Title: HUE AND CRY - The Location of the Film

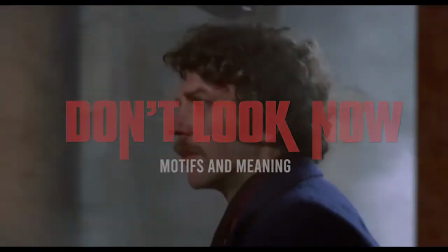Nicholas Roeg's masterpiece Don't Look Now, first released in 1973, deals with trauma, skepticism, intuition, and grief.
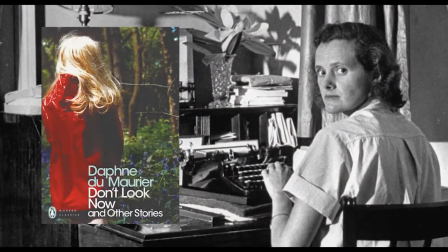It showcases masterful literary adaptation, taking its original concept from the short story of the same name and premise by Daphne du Maurier,
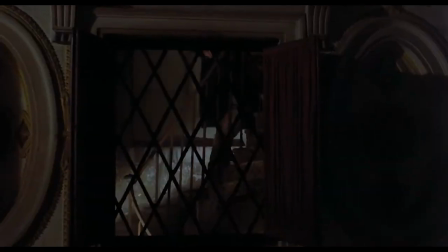but elevating the original text through its well-crafted, slow-burn horror narrative, reminiscent of Alfred Hitchcock's classic techniques. Revealing a tale as much about memory as about trauma, the film is set almost entirely in the autumnal landscapes of Venice,
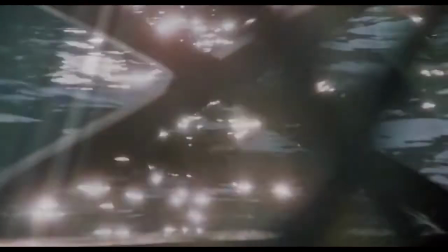telling the story of a couple whose loss of a child shapes their perception of the world around them
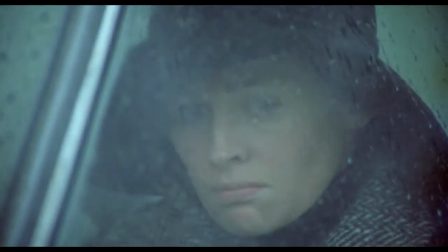and unfolds the consequences of a mysterious encounter with two ladies that put in
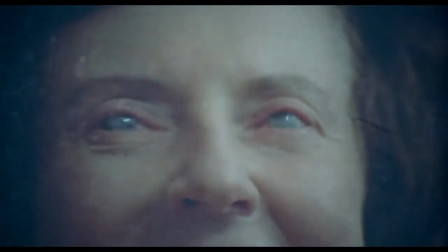check the couple's faith in the intuitive and supernatural world.
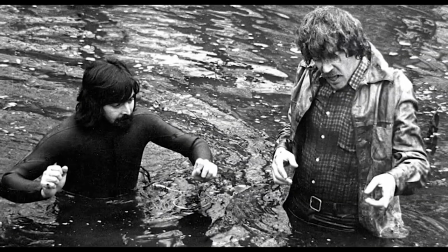To talk about such harsh reality, throughout the whole film,
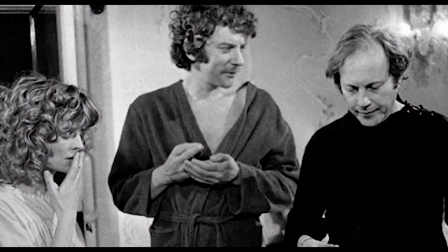Nicholas Roeg utilises a couple of classic techniques that help create subtext, the most outstanding one being his use of match cuts.
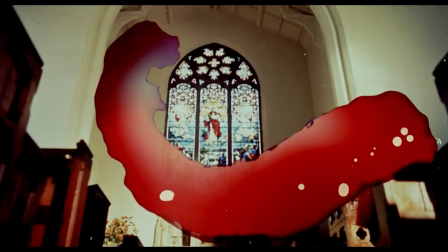Here, the composition of both shots is matched either by action, subject matter, or composition.
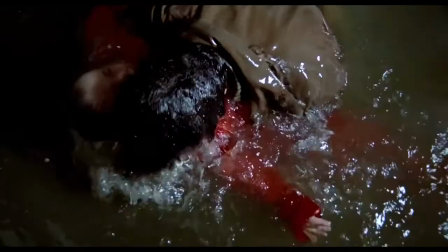This helps create a sense of equivalence that denotes visual metaphors.
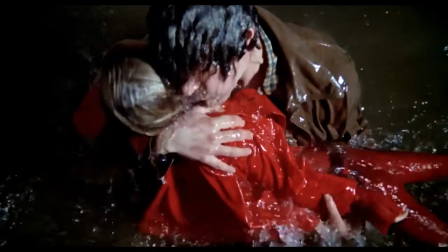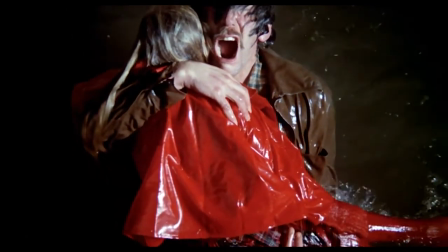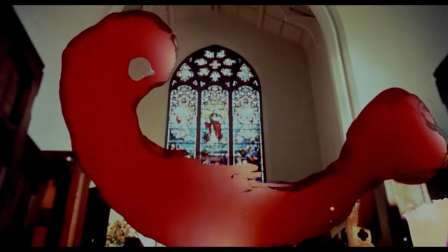In Don't Look Now, this technique shines in its overture scene. The daughter Christine plays outside their countryside home while the parents are inside.
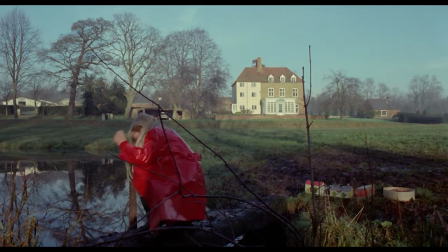The little girl wears red, which completely separates her from the green field.
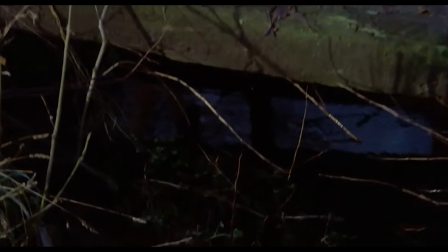We see the house in the distance, and then our eyes are guided to the water and her reflection.
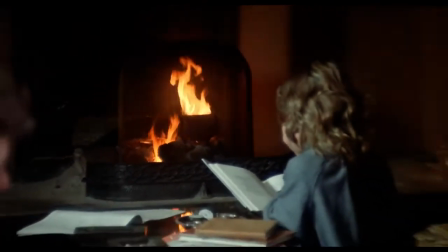An abrupt cut takes the spectator back inside the country home, where match cuts on action help establish an emotional connection between characters.
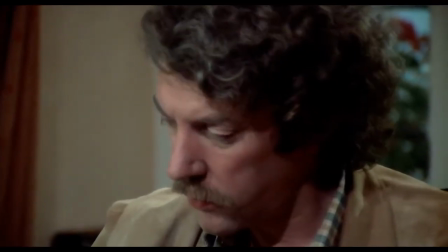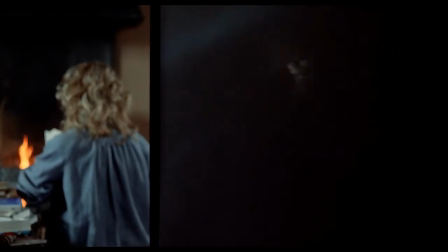The visual landscape of contrasting symbols and colours presented in this scene will appear over and over again,
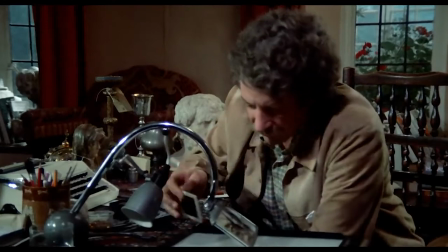implying and foreshadowing phenomena and story elements.
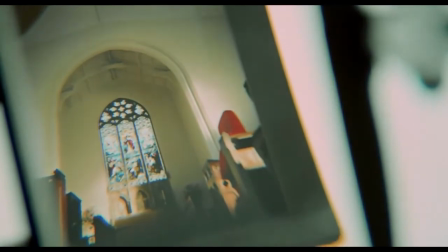The same raincoat used by the little girl in this scene will be a connector of all the clues leading to the film's shocking finale,
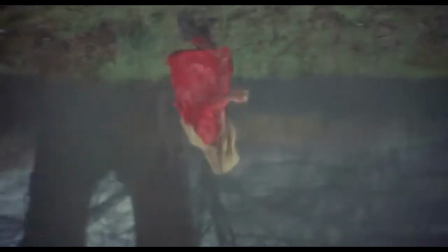evoking a strong sense of loss throughout the film.
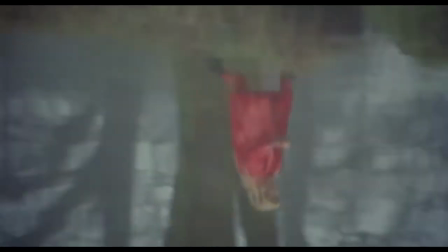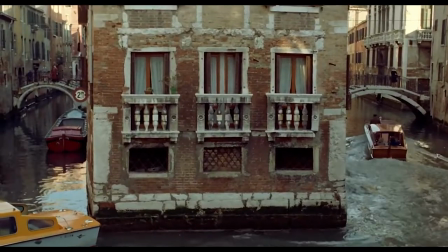Another important element of the film is its transformation of the dazzling city of Venice into a gloomy, damp and maze-like setting.
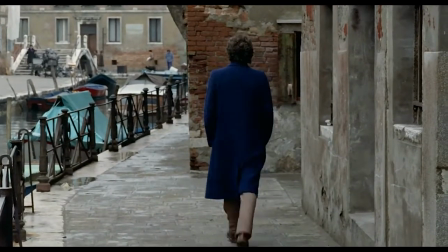This is also a strong indicator of subtext. Venice is presented in a fragmented way.
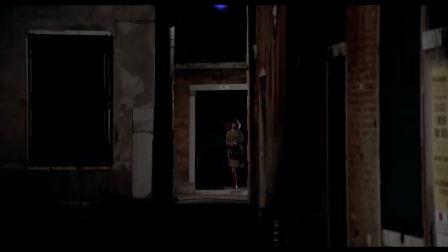We see the city from a narrow perspective, through handhelds that indicate a point of view,
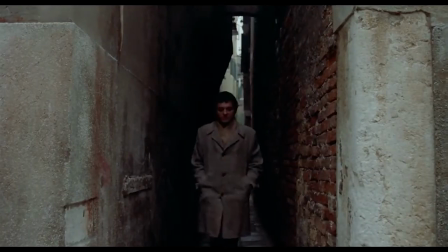close-ups of the canal, tight compositions of corner streets that evoke a sense of claustrophobia.
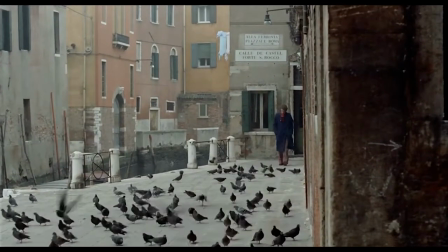The architectural beauty of the city is almost concealed,
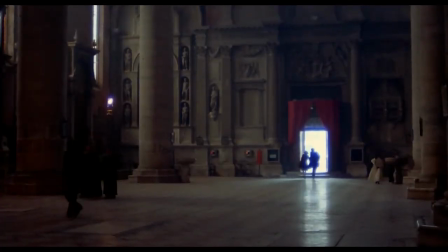reserved solely for the beauty of the church interiors, revealing again the questions of faith.
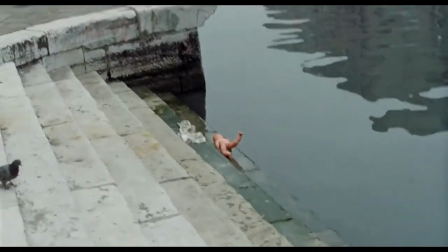Another brilliant achievement of Don't Look Now is the added motif of water and the use of the colour blue.
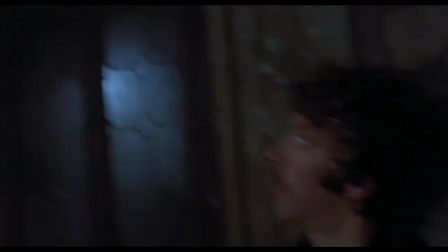Although not in the original text, this helps cement the source story's original speculations on faith.
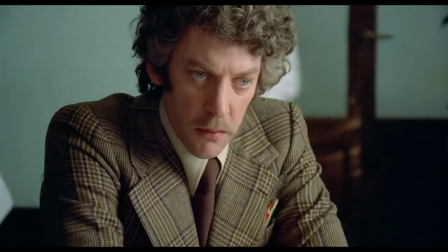The blue is present on the psychic's eyes, John's eyes, the blue water reflection of the British pond, and the Venice Canal.
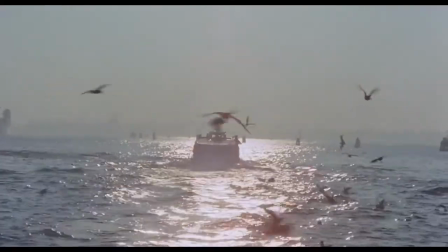And as all the puzzle pieces are put together,
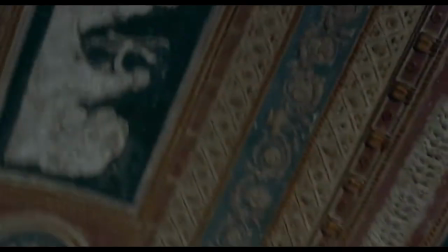the visual trope of the water and reflection spill in the montage of the film through the use of layers and dissolves.
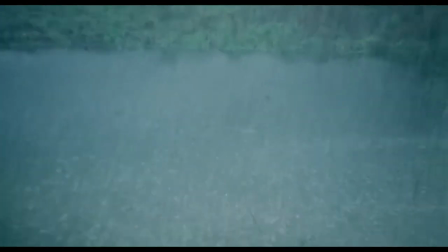This is particularly poignant as we realise that in Don't Look Now, things are never what they seem.
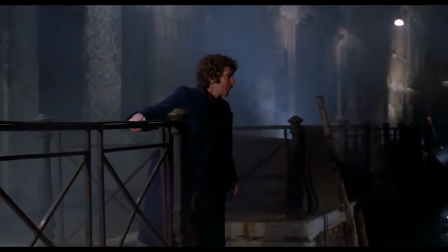As images rise to the surface and reappear in new and outstanding ways,
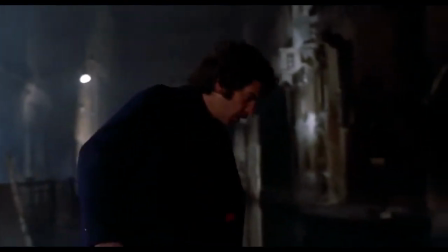Don't Look Now invites us to ponder on the possibilities and wonders of the cinematic medium itself.
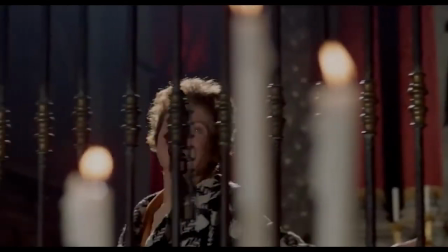The storytelling methods used in Don't Look Now are non-linear.
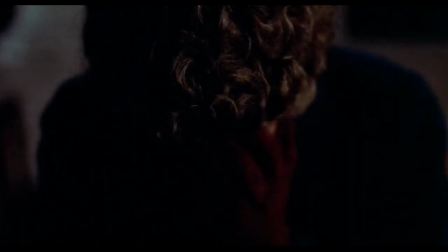The film transports the audience between past and present moments, using the edit to re-signify scenes as the story unfolds.
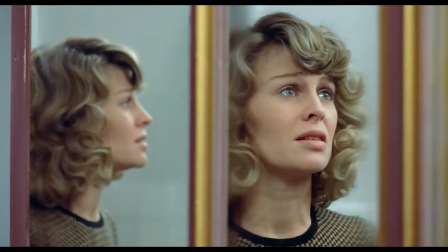We see faces through a mirror or a frame, faces covered by visual obtrusions,
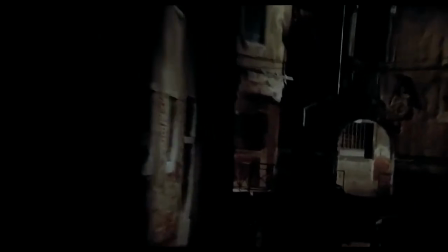fragments of a scene that match graphically with memories of the characters.
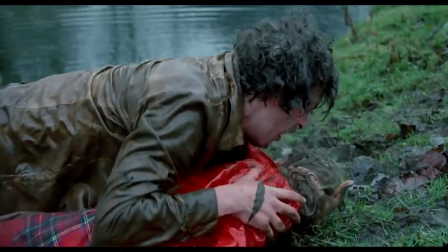This strong visual scheme creates motifs in the composition, and as the film gains momentum,
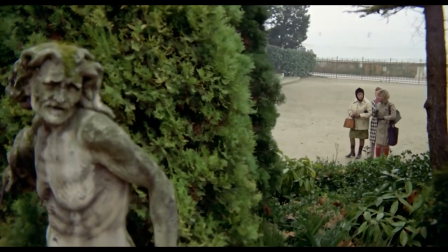it allows the audience to piece together the visual clues, watching the plot spiral out of control.
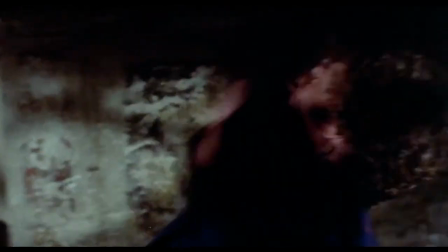Towards the third act of the film, the collage of meaning created by the cinematic techniques used in the film come to play a big role in the storytelling.
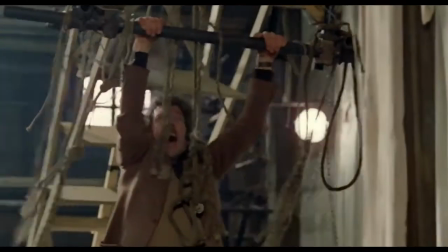Here we see the edit take a collage approach,
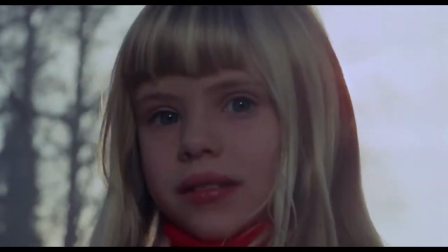intercutting between images that wouldn't traditionally make sense together, but because we're so deep into the narrative, they just make sense.
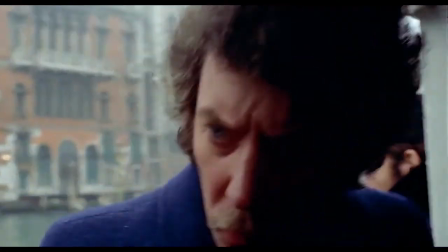We know that at this point in the story, John Baxter is alone in Venice, haunted by the grief of his child and by speculations of his wife's safety.
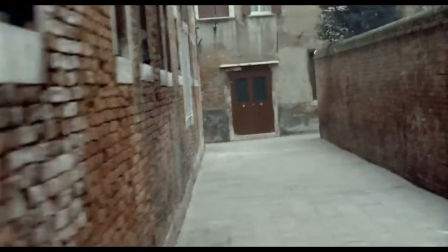Despite being a strong and rational man, we can see his mental deterioration.
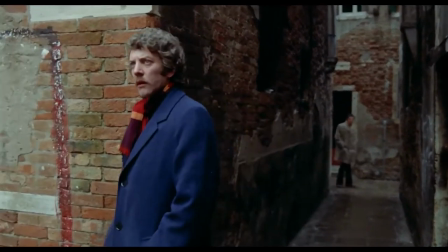He's shown seeking the help of characters that represent order amidst the chaos he's experiencing.
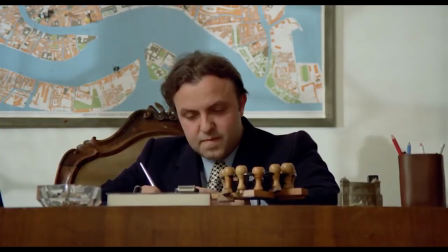The clergyman, the police officer, the hotel manager, and at the same time,
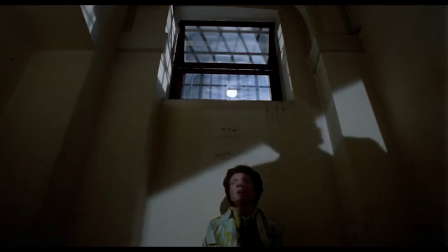struggling to communicate with characters that represent intuition, the psychic sisters and his wife.
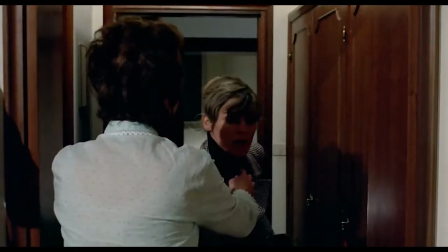As the character arc unravels and the story reaches its ending, John's prophetic gift condemns him into a terrible fate.
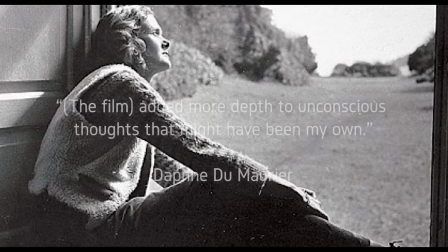Regarding the adaptation made by Nicholas Roeg of her story, Daphne du Maurier wrote that the film added more depth to unconscious thoughts that might have been my own. The collection of fragments presented throughout the film is matched by the death scene montage, unlocking its meaning in both signs and omens.
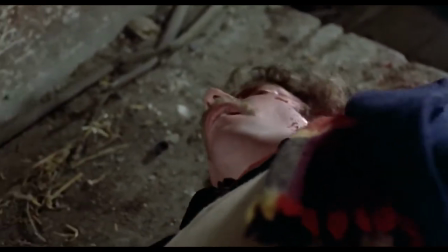And at that point, the film completely resignifies the red raincoat, the photograph,
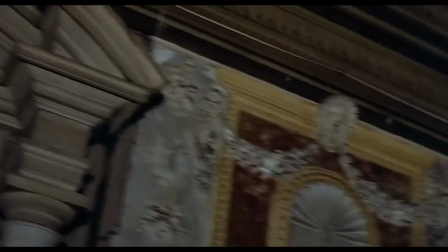the canal waters, the church, and the journey that leads to that fatal moment.
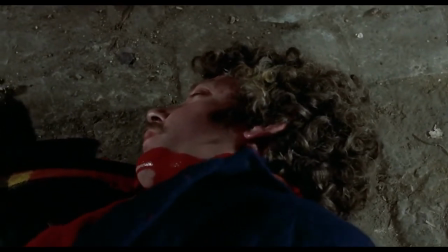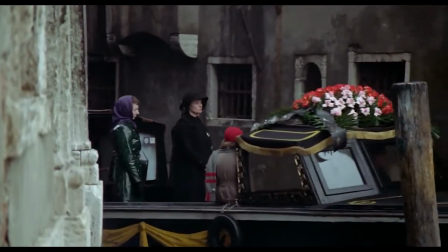In the epilogue of Don't Look Now, Laura Baxter stands in the middle of the two sisters as we see the funeral barge of her husband.
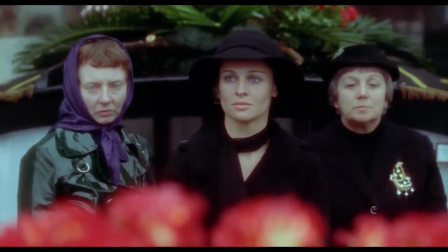Her facial expression is enigmatic but tranquil. A crown of red roses is at the forefront of the scene,
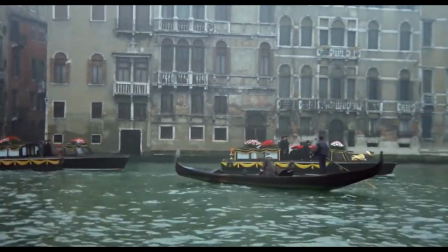and we are again invited to look closely at the overall film grammar as we ask ourselves, how do we change the inevitable?